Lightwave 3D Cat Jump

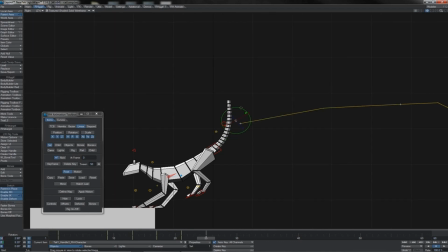And 1, 2, 3,
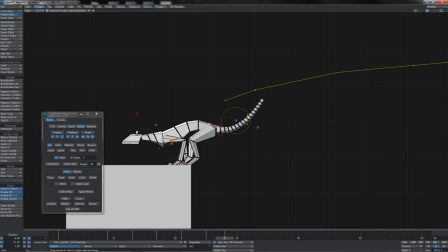really sort of pulls it against the action of the impact there.
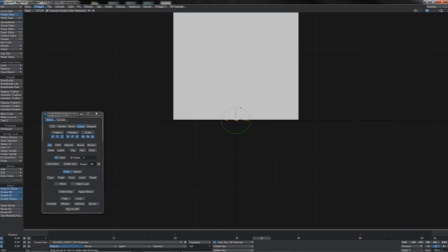And there we go, 6, let's say 7 frames through.
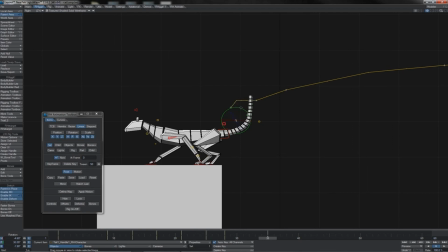You can start to straighten it out ever so slowly.
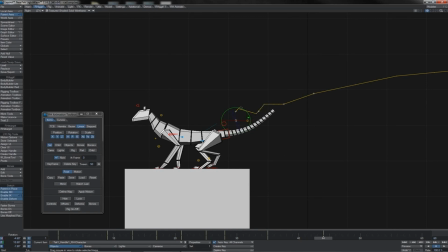And then by this point, I think we're starting to bring it back down some like this.
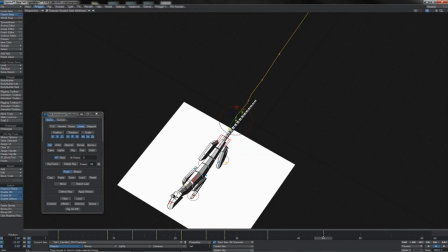And perhaps we're starting to get a bit of sideways curl into it as well, like that.
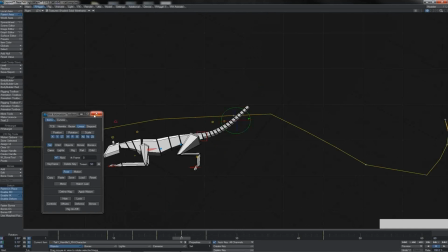So let's have a look at this whole thing in side view here, see how that tail appears.
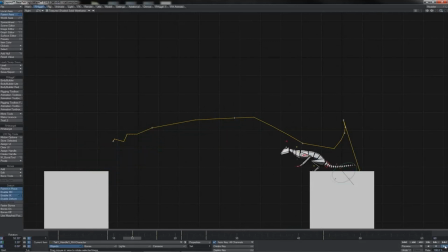There we are. I quite like it. It looks alive, but it doesn't look passive. It's not just, flapping around as if it were just sort of, hanging lifeless off the back of his rear end there. So I think that that's pretty decent. And there we shall have, let's see, he's doing this.
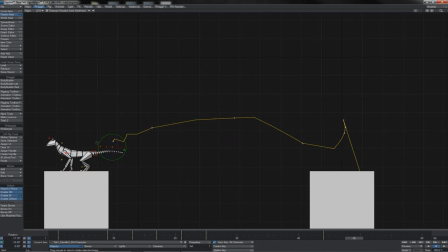I think we'll just have a little hold key here. Let's see, we came down a bit, so I'm just going to let it nudge back up a bit at this point.
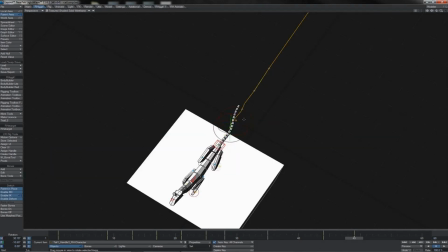And let's look at the heading side of it. Just turn it that way a little bit as well.
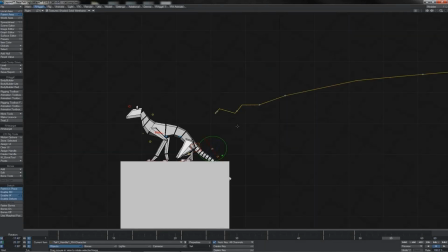And of course, as he comes down to sit, not at the initial low here, but just slightly afterwards, we shall roll it off this away, like this.
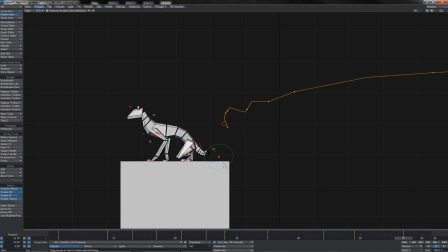And yeah, he's going to curl it around himself in that way that, cats will do. They will curl their tails around their behinds. There we go. Something like that perhaps. How's it look? Ah, look at that. Sweeps over the ground nicely.
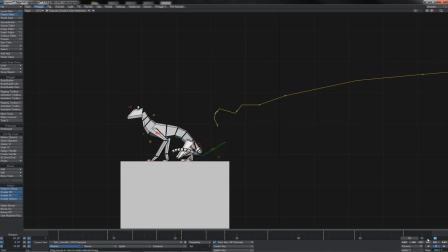Again, if we just extend out a little here on our timeline, kind of 1, 2, 3, 4, 5, 6, and we can just sort of smooth that off in a little post action like that.
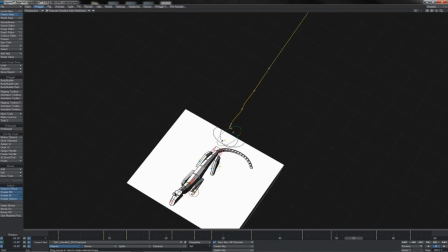Lovely. I think I'm quite happy with the way that appears to be working.
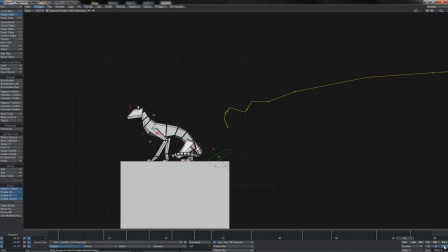Let's see it in playback, of course. Yeah, not bad. I think splined in, that should be quite good. It might be just a little fast, actually, that last keyframe there. So let's grab his tail controls and let's just pull those out. A couple more frames there, I think. Let's see how that is.
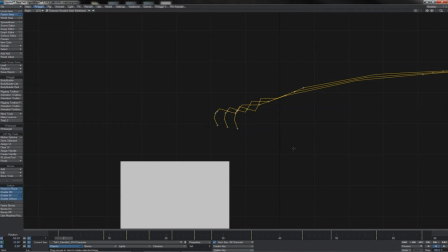Yeah, it's not bad. A last little touch then, as he lands and he goes into a step.
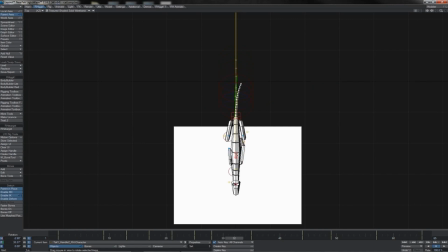Of course, at the minute he's moving completely straight line forwards. We will want to shift him side to side, I think.
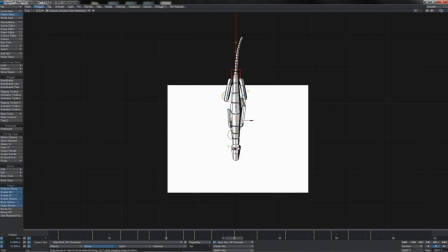I should probably have looked at that before, but it's just as well to do it now, quite frankly,
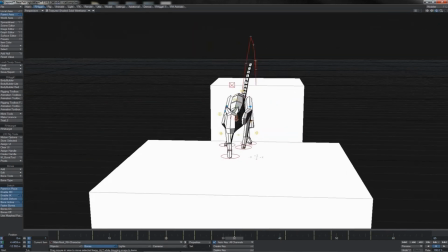since we don't need to make a huge amount of adjustment to the placement of the feet themselves.
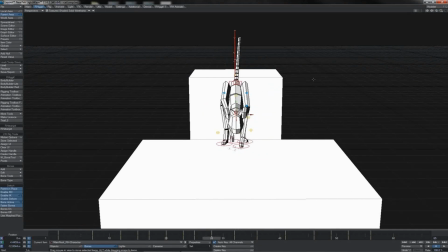So what we'll do is, obviously he's going to be straight through his jump, but as he comes in to that point of the landing there, we'll have him slink slightly this way with his,
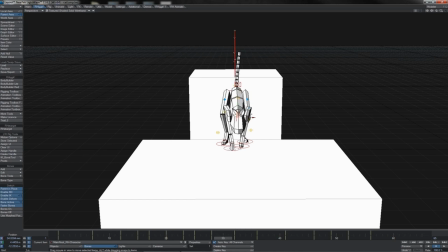his upper body, his chest, and as he comes over here, got him slinking back over this way a little, perhaps a little bit of mild counter rotation there, and I think gives something nice.
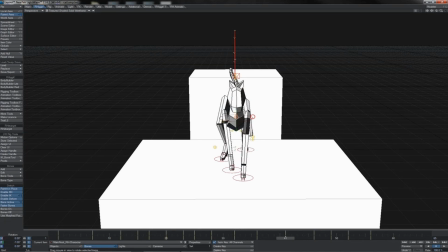As we come to here, sort of twist him back that way, nudge him ever so slightly back over there,
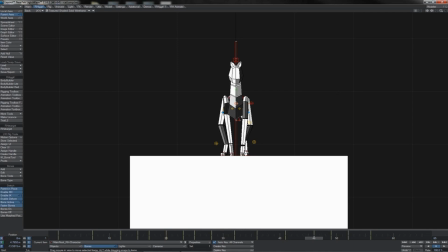here, and push him back again, just counter twist him a little. Then as he comes down here into his seat, I'm also just going to give him a slight little bit of a roll just to put some,
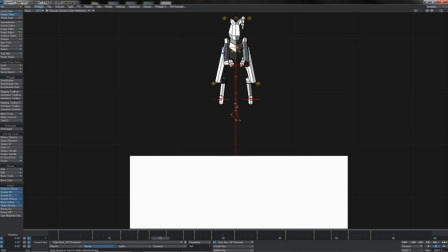shape onto the body there. So let's give that a scrub and see how it looks.
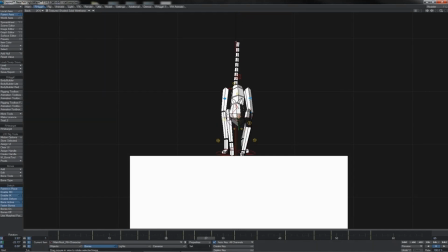Yeah, slink, slink. Perhaps a bit too much slink at this point, so let's push him back somewhat there. should only needs to be subtle. Slink, slink. Yep, I do quite like that.